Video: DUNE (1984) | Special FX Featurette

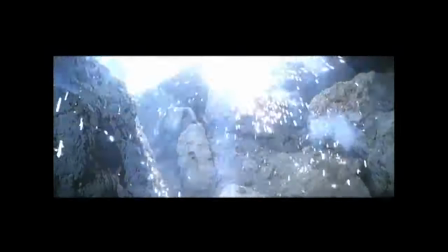[0:07]
The whole picture is an absolute collection of every technique you could ever think of.
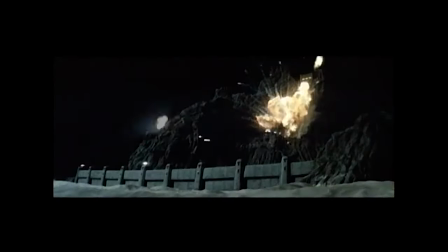[0:14]
There were lots of different types of explosions. We had lots of standard fire explosions. As it was night, they had to be fiery type explosions to register. Those charges were made up with a black powder lifting charge and ignition and with petrol gasoline,
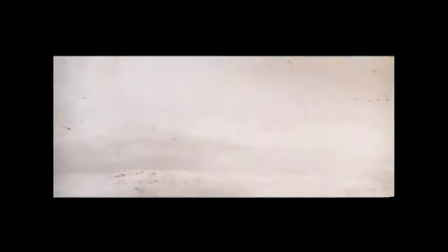[0:31]
so it comes up and you get the explosions. whereas in the desert at the end those were meant to be sonic
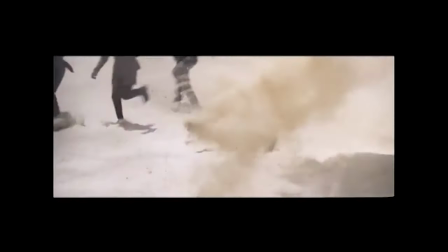[0:37]
explosions so you didn't actually have flame in them they were eruptions of the desert yeah there was stuff when we were in the desert where we shot the whole battle sequence everybody had their stations to to look where the explosions were going to be we had markers so we knew from the camera position where the explosions were and for the stuntmen so they knew of course when we
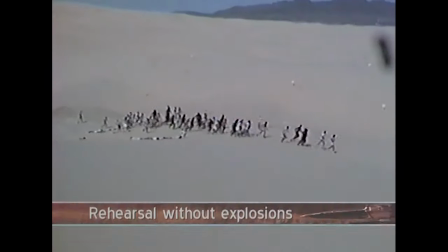[1:00]
shot the You can't have sticks. They have to have people on buttons, and they've got their eye on a spot, and a person has got to hit that spot.
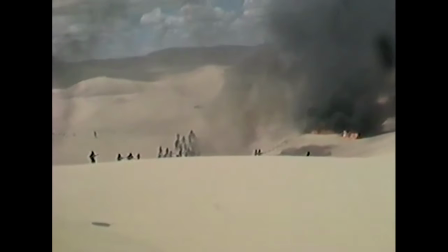[1:10]
If you miss that timing, you're ruined.
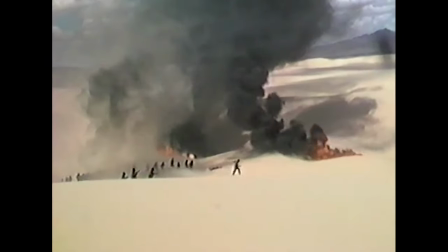[1:14]
You don't let something off because it's meant to go off at that moment of time if there's somebody too close to it, no matter what the director might say afterwards.
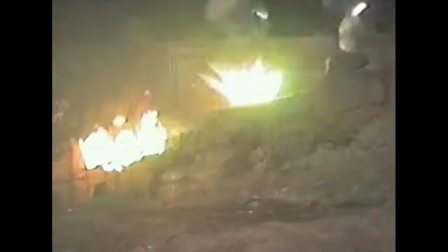[1:22]
The attack on the palace, that was the nearest thing to a sort of standard war picture with bombs going off, explosions, fire, smoke,
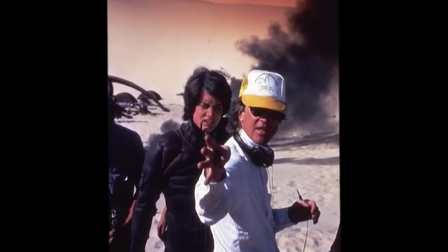[1:31]
smoke, black smoke. I mean, David was insistent on black smoke. Everybody was covered in smoke.
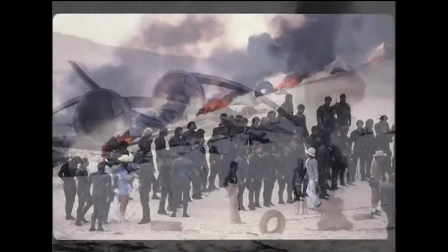[1:38]
We're talking about 20 years ago where there's a lot of things we used to do. We're certainly not allowed to burn rubber tires anymore for environmental purposes, but that was the only way we could get our sky full of black smoke, black enough for David.
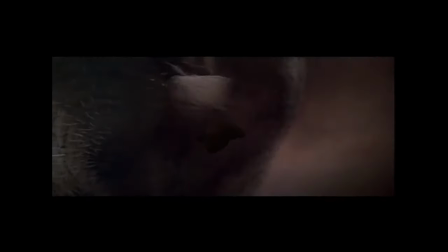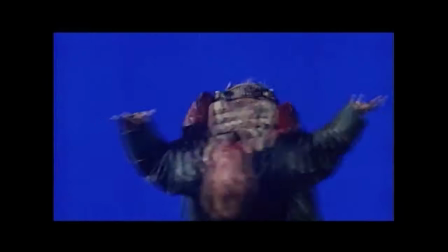[2:00]
We had a tremendous amount of wire work on Dune in one form or another, right down from the very fine wires with the hunter-seeker, the little thing.
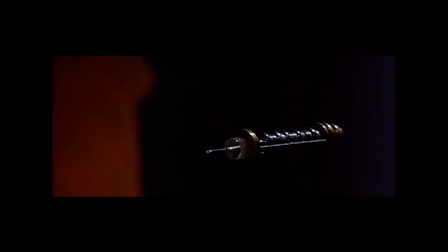[2:09]
With that, we had to turn it and it had to turn around and go back. We didn't have wire removal.
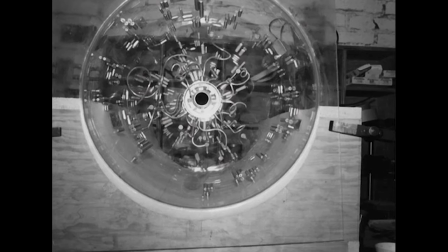[2:14]
We didn't have the facility of wire removal, so they had to be infinitesimal, like tungsten wires it was floated on.
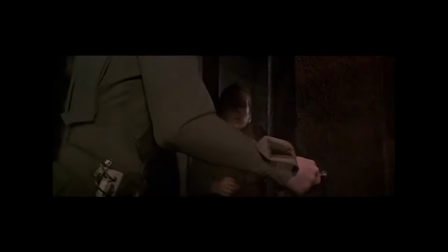[2:21]
Tungsten steel wires, which were micro-thin, 0.0, which come from England, and they are anodized.
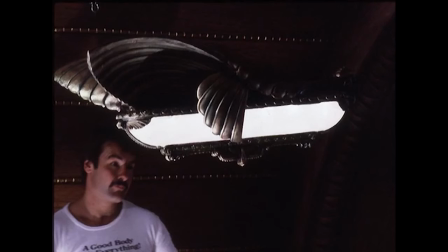[2:30]
They are, instead of being shiny silver, they're sort of blackened. The glow globes that were flying around on wires had radio control inside so that one could switch the lights on and off and I think we could dim them as well.
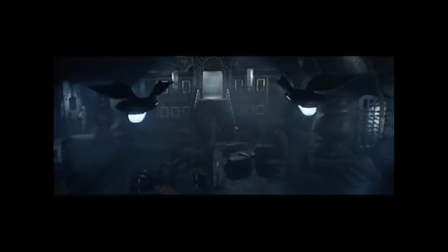[2:43]
There was no actual feed cables to the glow globes and to get round us we had Harley Davidson motorcycle batteries inside
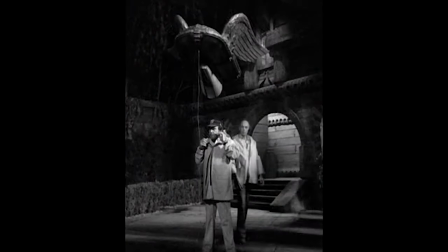[2:51]
that made the things very heavy and lots of 100 watt quartz bulbs which gave them a fairly short running time. but it worked.
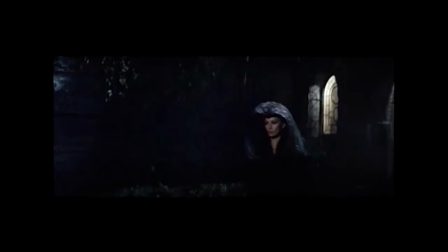[3:00]
I remember the scenes and I think on some of them we had quite a lot of rain as well which always goes well with electricity, keeps it cool.
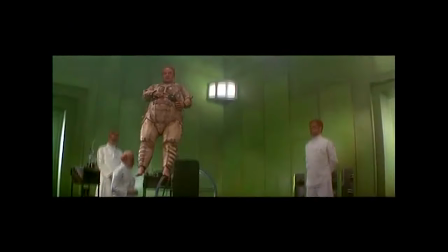[3:07]
In the scene where the Baron gets very excited and punches his chest which causes him to levitate rapidly into the air, he flies up about 20, 25 feet. Basically I was the man on the counterweight system which through a series of
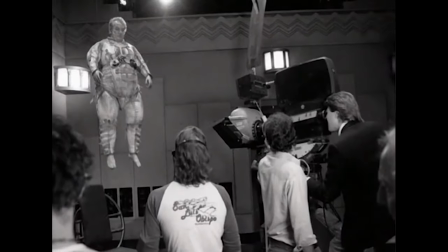[3:22]
pulleys and harnesses allowed the Baron to make this rapid levitation effect.
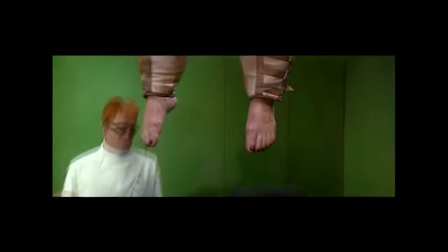[3:27]
And then he begins to fly down and there it's a cut. They cut to another set and another apparatus.
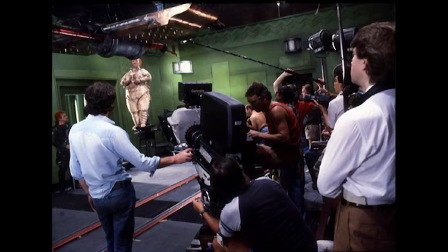[3:34]
He goes to a ground-based parallelogram where he's basically standing on a platform and then the parallelogram arm is swung into place underneath the shower head.
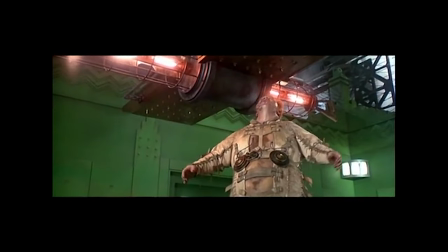[3:44]
There would be no way for wires to work because they'd interfere with the shower assembly.
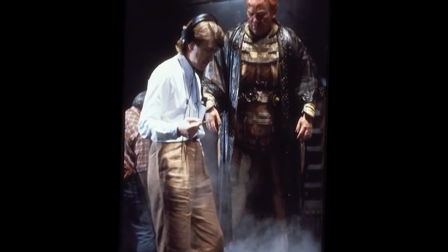[3:49]
An additional challenge was the Baron flying around this shower of steam.
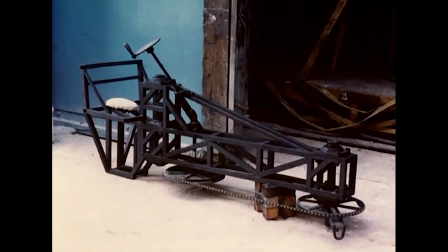[3:54]
That was an entirely different rig that I conceived and built specifically for that scene and that scene only. The Baron had to make several revolutions around the shower.